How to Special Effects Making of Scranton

And that's the route we went after that, and it seemed to be a great alternative to the squibs used in Hollywood.
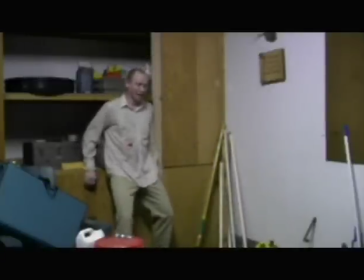This is one of the practices, this is when we were testing the squibs, is when somebody gets shot at something exploding that's attached to the person,
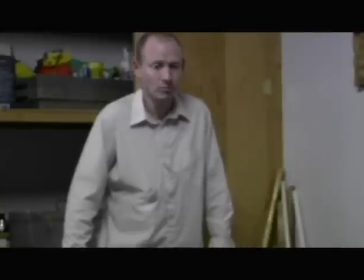so it makes, it gives the effect that they're being shot by a gun or something and we tried this several times and this is actually myself here
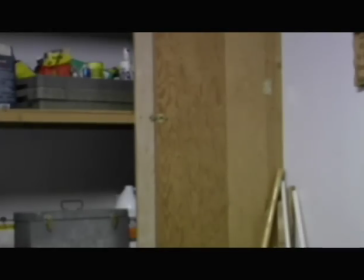being shot several times finally mastered this the squib and with
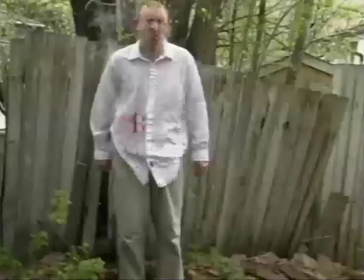the help of firecrackers and
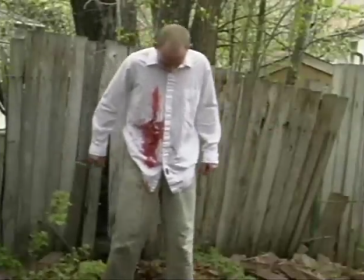which really gave a good effect of being
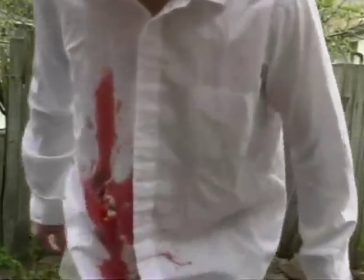shot so with
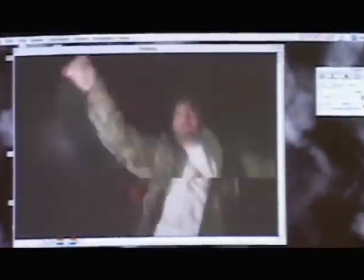the firecracker effect
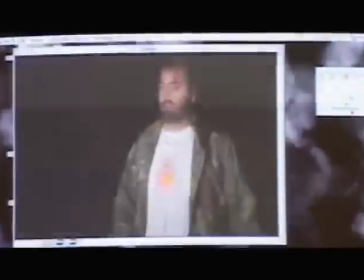and the balloon exploding out you really get a good feel the blood you can see that light lighting up the balloon right there the firecracker lights up on that frame in it and then the blood becomes spraying out of the out of the balloon there and the firecracker explodes aside
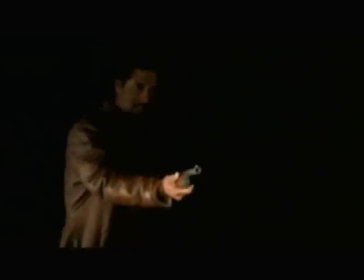from the practical effects we did some digital effects we were using a real shotgun that wasn't loaded so
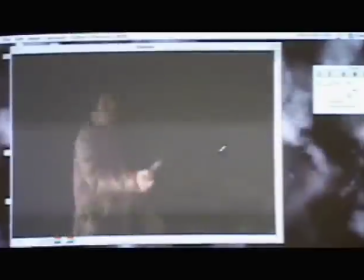we'd tell the actors to act like they were shooting and then act like the gun was bucking them.
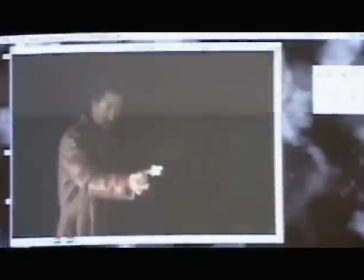Then we would draw in the flare on the shotgun. This is a pretty crude display here what we actually did.
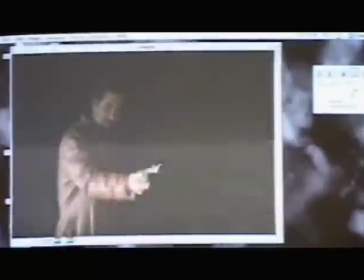We made it look quite a bit better than this but this is just kind of an explanation.
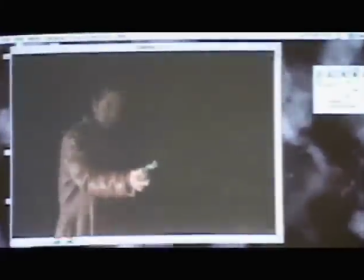We go through frame by frame and paint each frame on the shotgun to make it look like a flare was coming off.
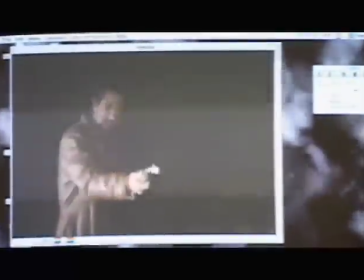So the gun was actually never fired, it was never loaded.
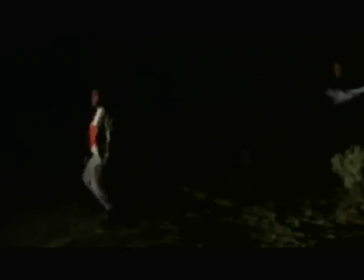Another digital effect we did was this guy being thrown back when he was shot and Ray being thrown back and a couple people being thrown back.
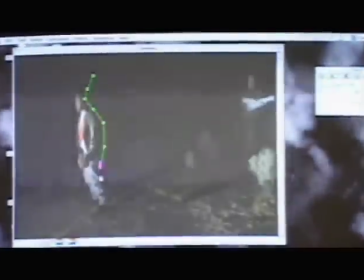What we'd do, you can see there in the background there's people pulling him back with a rope and a mattress on the ground.
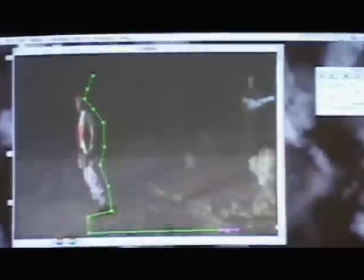We'd put what's called a rotospline around the image.
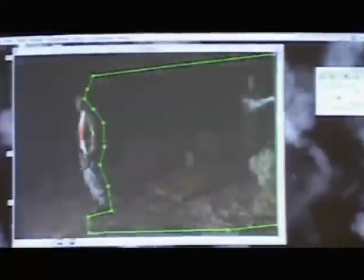Within that box, within the lines there is what you see is what's going to be taken out.
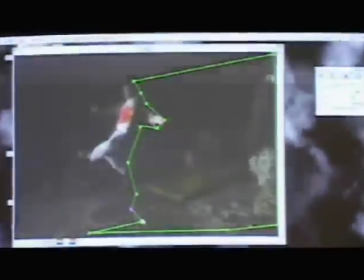And then we took a shot of the frame with nobody, no mattress, no ropes, no people inside of it. and it composites what you see.
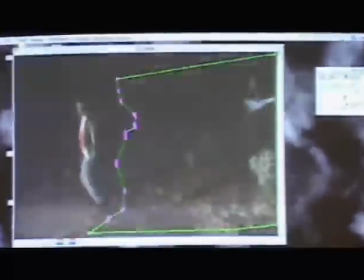It's inside that box right there. We make this little animation around that person.
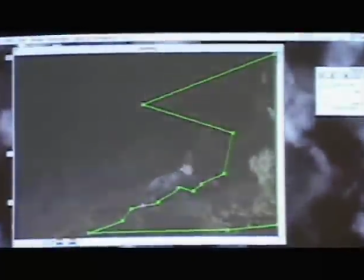In that box, everything will be composited, making it look like there's no rope and no mattress and no people.
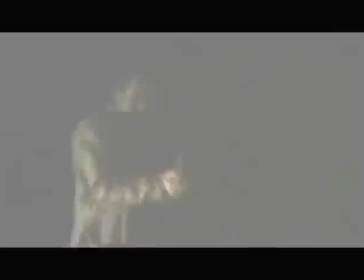So here's the whole effect right there of him getting shot, all those three shots together, the gun going off, the script going off, and him flying back.
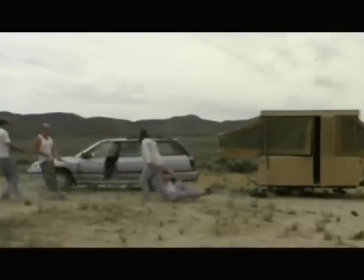And this is another shot that we used digital effects on. So when the guy's getting dragged, we want to make it look like John Woodhouse is effortlessly dragging this big guy across the ground. So we use the same sort of effects. We took a still frame as you see here of nobody, no ropes,
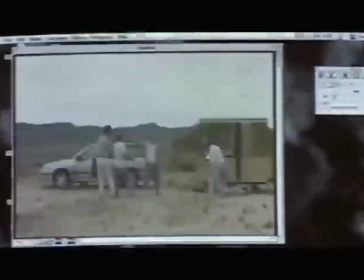no people in it at all to composite the image where the rotospline box goes. So we make this rotospline box circling around everything that's going to be deleted.
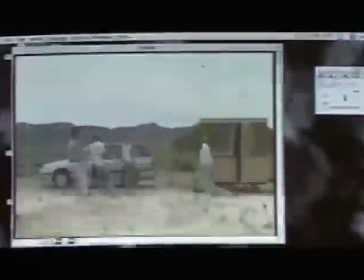Then we create the animation once again you have to move it a few frames ahead and
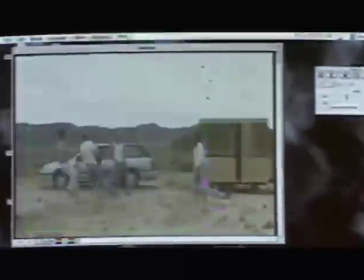and reposition the rotospline and then the computer figures out everything else in between
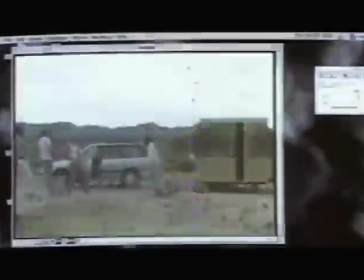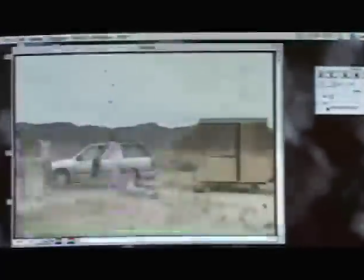and as we do that you can see the animation moving here everything within that box is going to be deleted once again this is kind of a crude
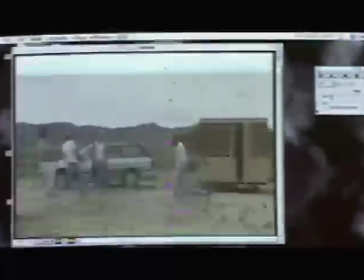recreation of it showing what we did you can really get touching go in there and fix everything up so it looks really nice and here's
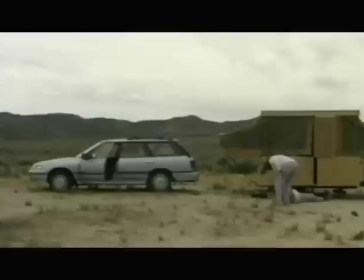the actual shot here so everybody's taken out of it and we've seen being dragged across as if he's dragging him and not a rope with three people dragging him.
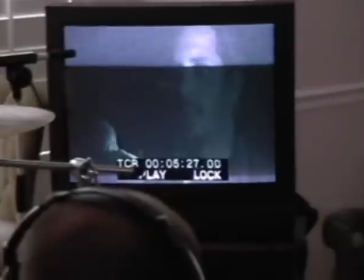The music was one other thing we wanted to make in the movie that would make the movie seem very original.
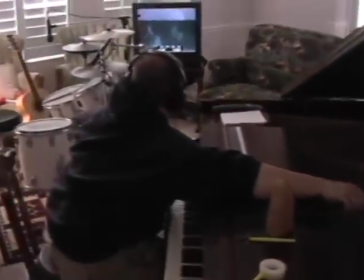So Aaron Peterson, a musician, did the music for us and he did some great stuff.
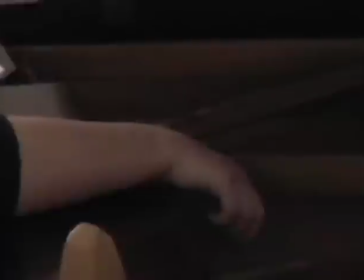I told him that we wanted kind of an eerie feel to it so he did a lot of piano work as you can see.
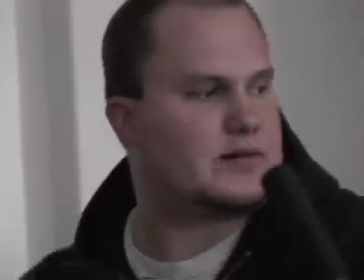He strummed his fingers across the piano strings. He did effects of just like beating on the piano with his hands and making kind of a hollow drum noise
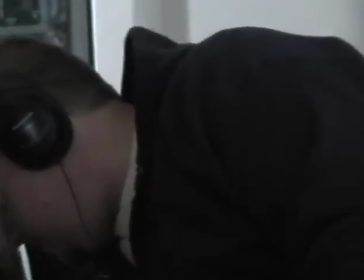that really added a creepiness to the movie.
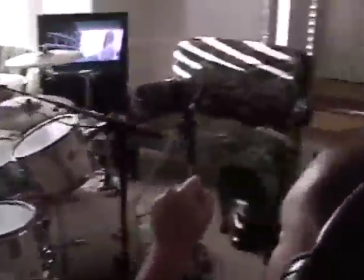I think it should stop right when he grabs me. You know what I mean?
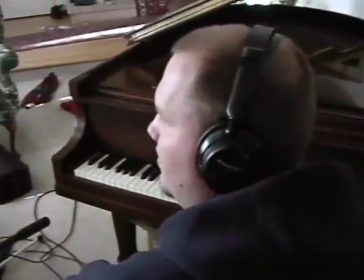I put a temporary music track in before he had written the music and then once I had gotten his music and put it in it
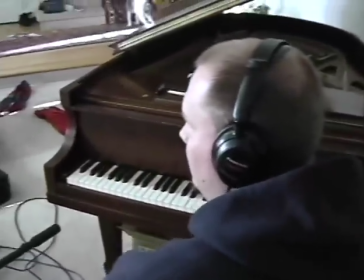really made the film feel a lot more original than it had previously felt.